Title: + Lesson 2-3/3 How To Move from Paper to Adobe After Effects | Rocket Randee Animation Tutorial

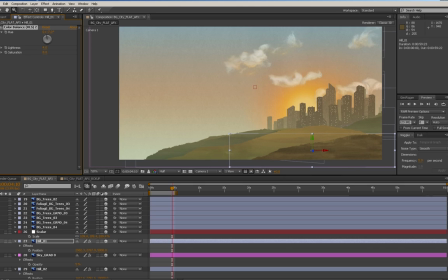12:27 You have to really balance what is right with what looks good.
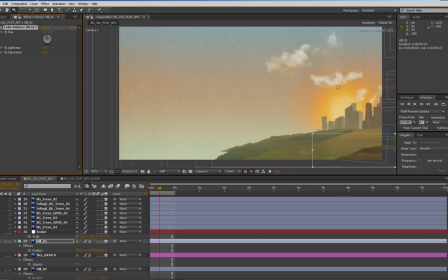12:31 And it is possible that our buildings are just too light, but I'm not worried about that right now.
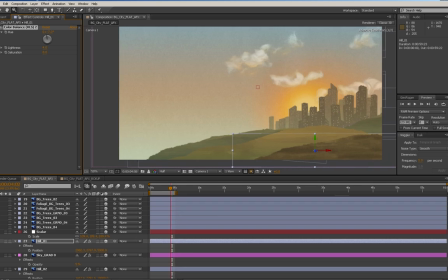12:36 So we can adjust these colors. We can continue to play with these, even though maybe you really liked where you got with the other colors, and that's okay too. So you can really just go back to those. For now, I'm kind of open to playing around with this a little bit until I get something I'm a little happier with.
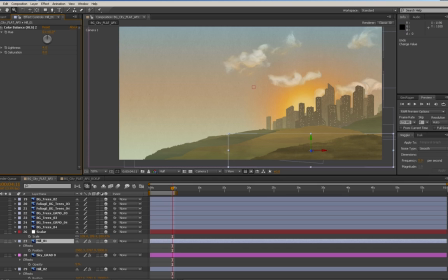12:56 So right now, I think that's okay. I have a nice light in here, and then some darks in the front, and darker colors in the back.
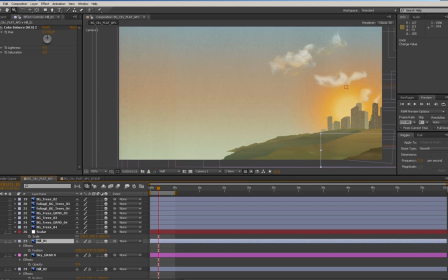13:04 I might lighten that background hill up even more. The one that we threw in way back here.
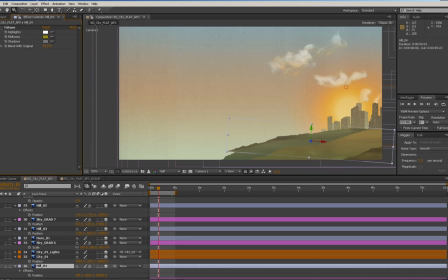13:11 Let's lighten that up. And maybe I won't use a tritone on this one. Maybe what I'll do is let's just do the color correction and HLS. I know it's definitely a crude way to do it, but it's actually working pretty well.
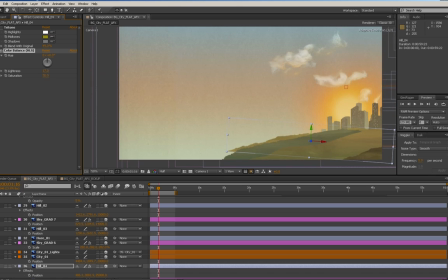13:25 I'm pretty happy with how that's working. It doesn't always work so simply and so easily, but sometimes I just want to cool that off. So I don't want to move it into the warms. I might want to move it into the cooler colors or warm. It really depends. I just need to, the main thing is I need to push it closer to the color of the sky.
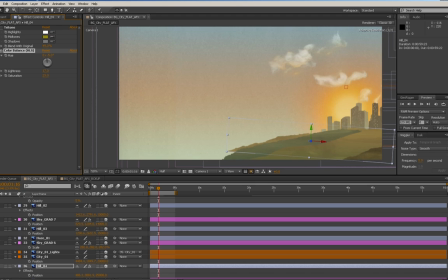13:44 And that could even mean desaturating it a little bit. Lighten it up a little more. So it's still dark. It's still a very dark shape, but it's not nearly as dark as the buildings.
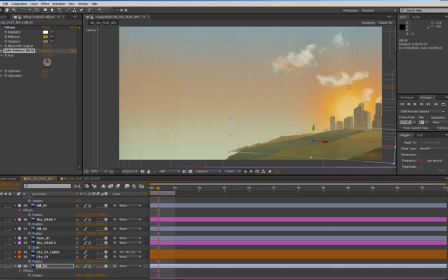14:03 Well, it isn't as dark. It's still quite dark. Just increase that light a little more. So there, it's as bright as the sky. So we do have a lot of room to move. There we go. That's a little better.
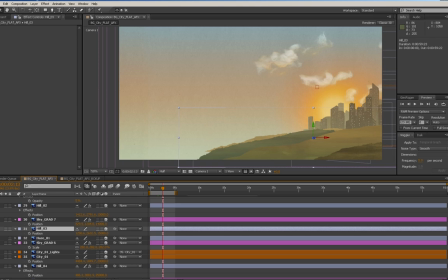14:21 I think this middle guy can probably come up a little bit brighter too.
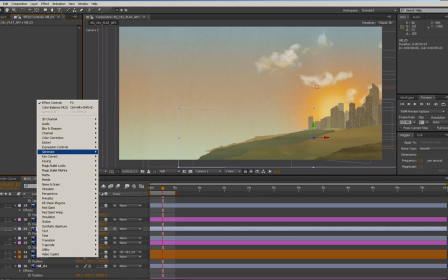14:27 Go color correction.
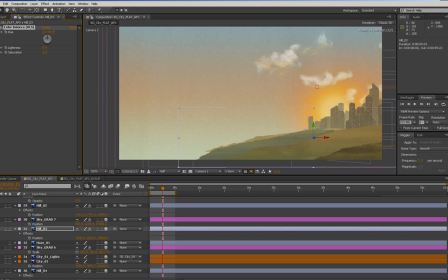14:32 Bring that lightness up. And right now, I'm really squinting my eyes quite a bit so that I'm not distracted by the colors as much. So you'll find if you squint your eyes, you will actually see value a little bit better.
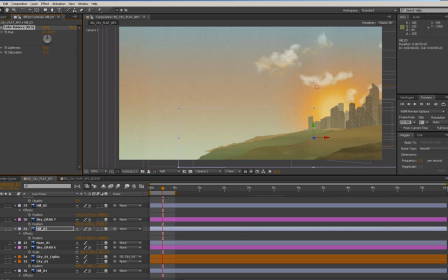14:50 So when I squint my eyes, that's right for the value, but I think right now it just makes such a big light shape. I'd rather this be a little darker. I want it to be dark against those two shapes there and create a bit of a contrast,
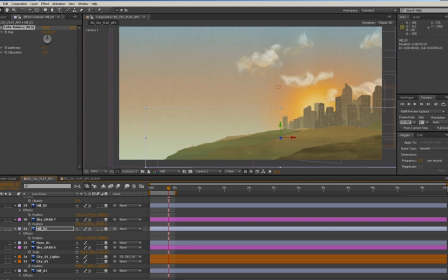15:06 almost like green grass definitely absorbs more light than dry grass, so it will actually naturally be a bit darker. And we can always lighten this one a little further.
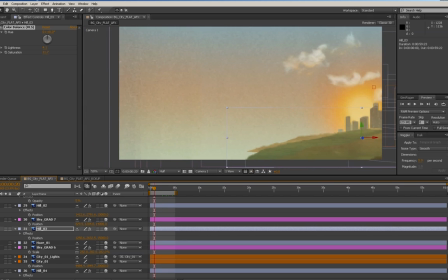15:18 But I think that's actually looking pretty good. I think it looks really quite great.
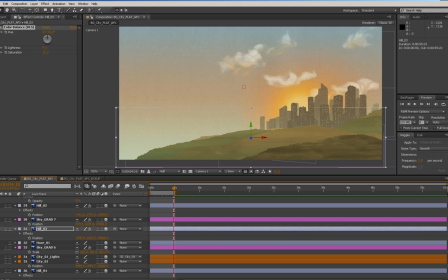15:24 Now, it's not 100%, the colors aren't 100% accurate, because if you were to turn off these sky gradients, you'd actually notice a significant shift in your color. So I'm just doing this on the fly as I look at it. And I'm finding that this is a little too monochromatic.
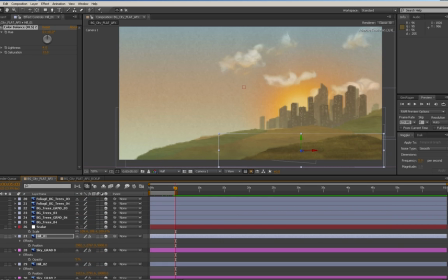15:39 This front hill, I want to increase its saturation a little bit and maybe warm it up. Really sure what to do with this one. So that's a strange one.
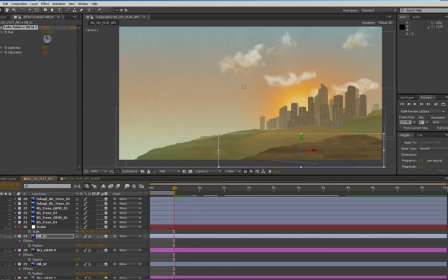15:55 I may do something different with that one. I mean, it looks good here, so maybe it'll end up looking okay once we're done. But right now, I'm not loving it. Okay, cool. Actually, let's just try moving it a bit. I'm gonna play with it. It may not even need to be there.
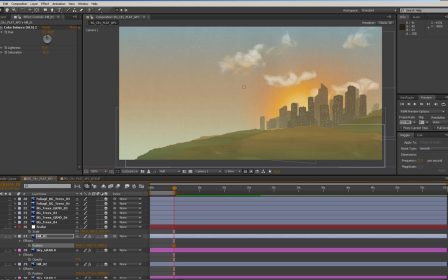16:15 Like, I think it's a bit heavy, actually. I find it's a little bit of it's a heavy shape just sitting there, and it's not very attractive. But can't make any major decisions yet because we still have work to do.
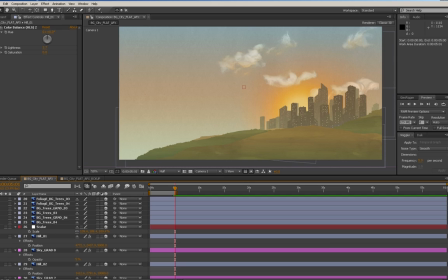16:31 So we can even just turn it off for now. Now this becomes a little bit flat.